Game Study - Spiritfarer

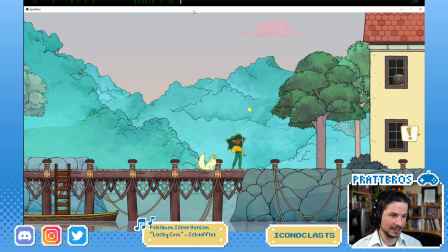12:25 And I like how they add a little blink in there, a little reaction as they change their eye direction upwards. And then you get this whole thing.
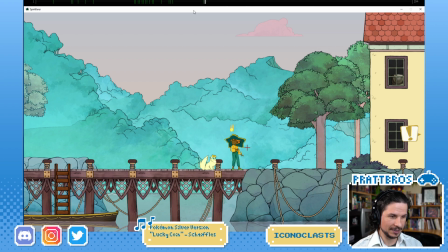12:40 Head turn starts the motion, then the hips, then the foot. So it goes from top all the way to the bottom. Oh, take care, Nicholas. Have a great day. So you get this nice drag. This hand, I drew over top of it.
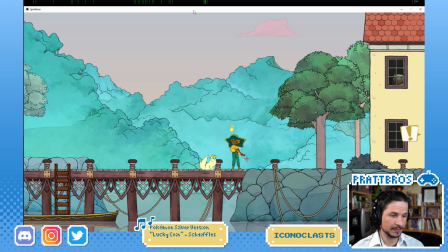12:57 This hand here drags back before coming up and around. You can see the arm is actually back here. The other arm drags as well, and then counters the action.
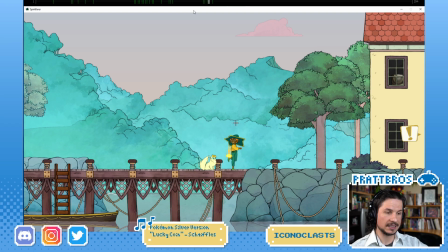13:16 So as everything's moving this way, the other hand is sticking outwards. Creates this nice contrast. Get this beautiful hit. And all throughout this, the ball is just a bouncing ball.
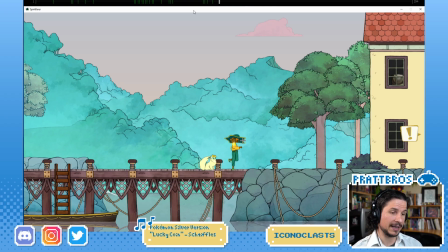13:32 The things you learn in class 1. One of the very first assignments you'll ever do learning animation, that's all the ball is right here. It's just a bouncing ball. Knee comes in. Next one there, onto the foot.
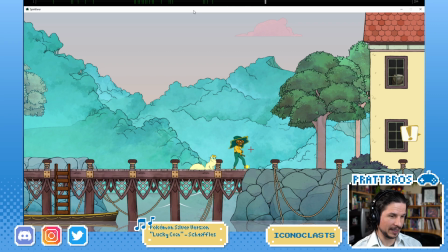13:56 They really play well with the depth of this. For example, you really feel that leg is overlapping all the different shapes. They're not just kind of flat and always just in a 2D plane.
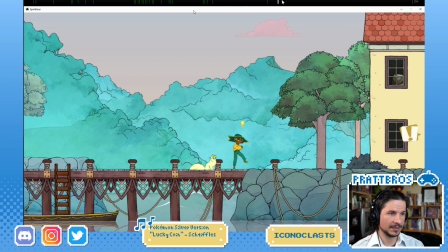14:15 So good. Good line of action even through the character. Yeah. Getting that along with that line. Look at that. Beautiful.
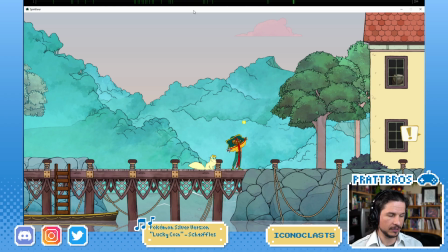14:34 You've got a primary line of action that's from the head to the toes, and then this wonderful secondary line which leads right to the sphere.
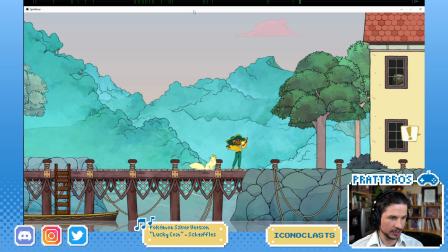14:49 Sphere hits and you get that nice push up or push of the weight going through it. They do a really good job of having things react.
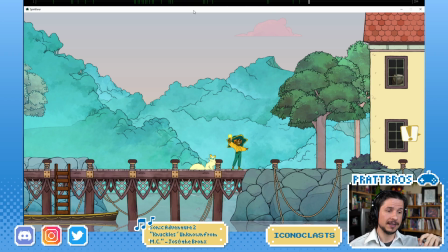15:02 So it's the same with like slicing the string, how they're doing the and they pull back. They're not just letting the things happen at the same time.
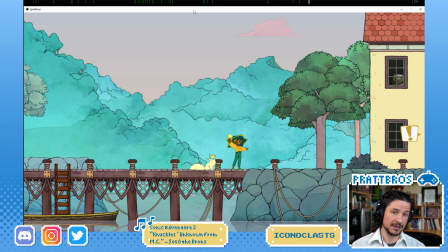15:19 There's something that causes a reaction to happen, and then the reaction happens, which is very, very nice. Even here, like if you just look at these fingers right there,
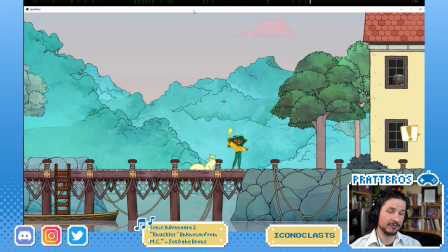15:31 they're down and then they flick upwards, and that flick is what causes the sphere to go over. They're not just staying there with their hands there and then the ball just whoop and goes across it like a ramp. There's actually a flicking motion that comes through. Beautiful anticipation here.
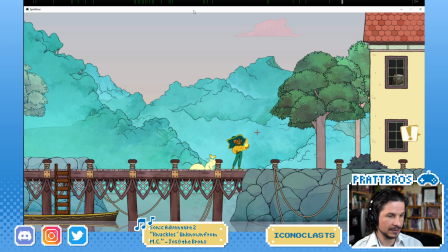15:51 Opening up the hand, holding, so that we can see the close. If they just kept the hand kind of closed and then grabbed on, you wouldn't feel the grab. So good.
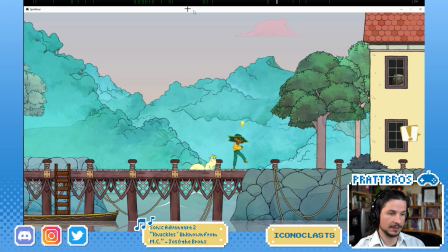And then all throughout the eye direction is following this so well. They put blinks in and eye darts throughout.
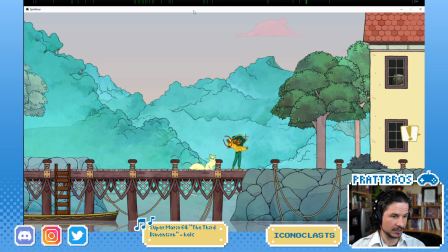16:24 So like right here, the eyes follow and then just follow so nicely.